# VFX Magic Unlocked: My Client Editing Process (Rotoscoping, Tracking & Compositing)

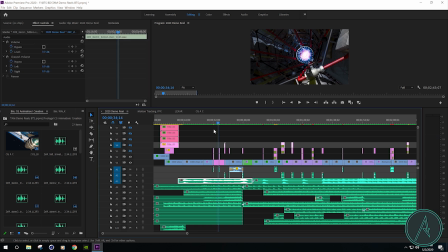(21:03)
All right, so within the first 30 seconds, I think that we have them. I think it's interesting. We have some very dynamic shots that happen here. And let's just take a look at the way I opened this whole shot here. So I have it so that it's black.
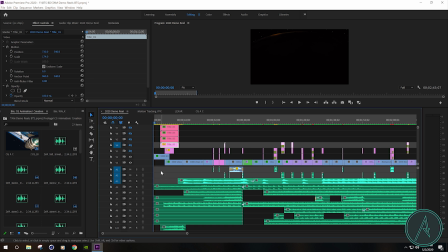(21:21)
So basically there's nothing there. And we have a very interesting, almost mysterious kind of sound intro. And then it starts to pick up. And as it picks up, we start to fade into something more interesting.
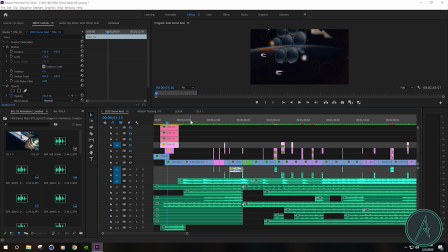(21:39)
So that's a very interesting shot. And it adds a lot of interest to the overall story that we're about to tell. And one more thing I did to add some interest in the beginning, because obviously there's not a lot happening right here. I added this horn effect.
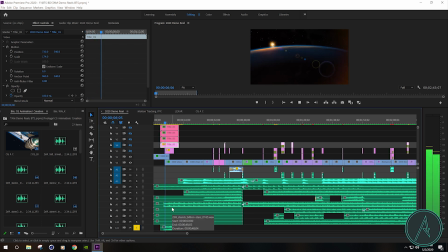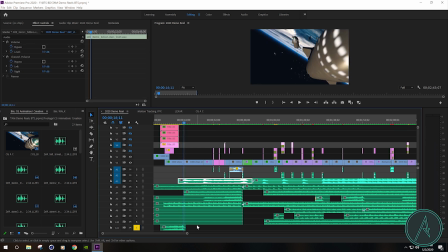(22:09)
And I think that works great because within the first, 15 seconds, we have something very interesting happening, and then we have a nice riser.
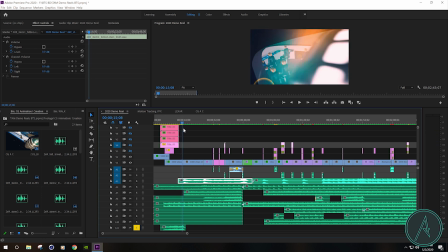(22:20)
And that riser leads really nicely into this main part of the song.
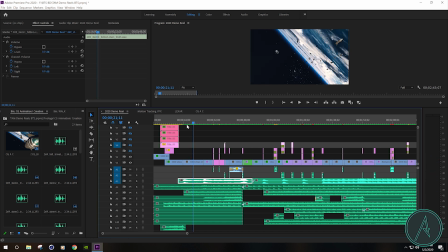(22:30)
And then, of course, all these other pieces start to pick up. So the whole idea is we start off small, we start off simple, and we slowly draw in the viewer through interesting shots that we're able to tell visually and with audio. So this whole demo reel is extremely, extremely delicate in the way that we put it together.
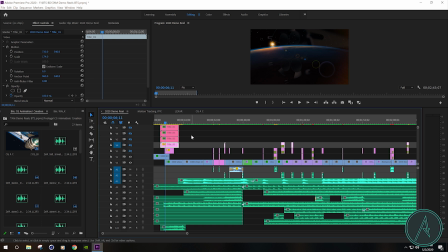(22:50)
Because the visuals have to be in a specific place in accordance with the audio in order for this to work.
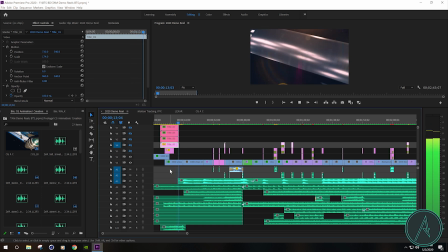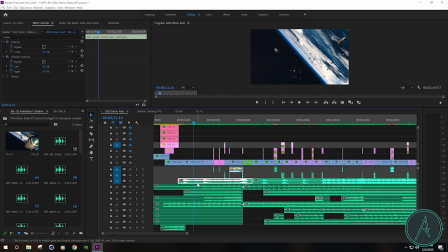(23:15)
Alright, so basically that's our quick little intro for this one here. Now notice again, I'm not using a whole bunch of transitions in the beginning because it's already the same shots. It's already powerful. It's already got a lot of action happening.
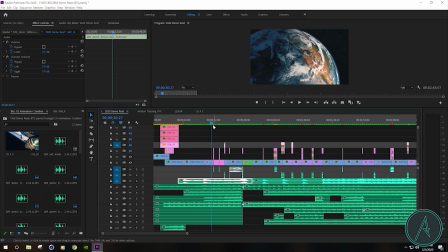(23:30)
Now where I do use the transitions is when we start to go into just the picture renders. And I'll talk about that in a second. So here we go. So we go from a powerful shot of the Earth.
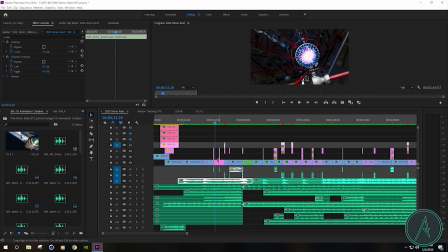(23:48)
And I mean, at this point, it just seamlessly just transitions into that. Now, these pictures, I actually had to animate these because without it, I mean, it's just a shot. Now, with these pictures, I actually had to animate the motion.
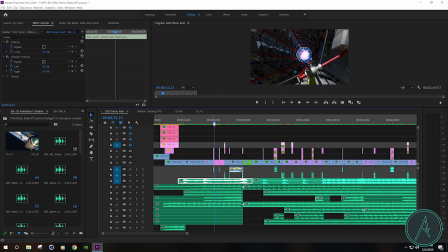(24:06)
So this is what it just looks like. So, I mean, yeah, that's interesting. But for a video, we gotta have some kind of action happening. So having that transition really helps to bring it to life, and then it also helps the motion seem a little bit more natural as well.
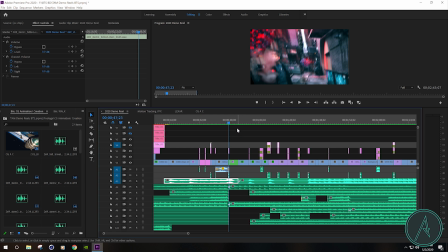(24:25)
Now, one thing I did with this custom score is I gave it a moment of silence. So we go from a quiet beginning to a quick build up to the intense rise, and then it just kind of falls. And it's kind of silent for a second.
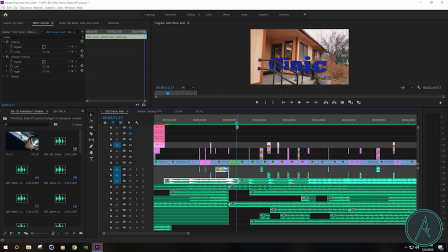(24:41)
And then I was able to edit these different pieces of that song together so that we again have another interesting rise to another, climactic moment. So let's just watch that for a second. Now, notice we go from a very intense,
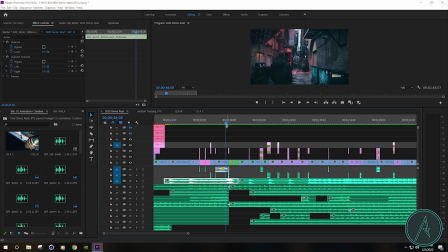(25:02)
you know, almost claustrophobic kind of a shot where we have a lot going on, and it's the climax of that first phase of this reel.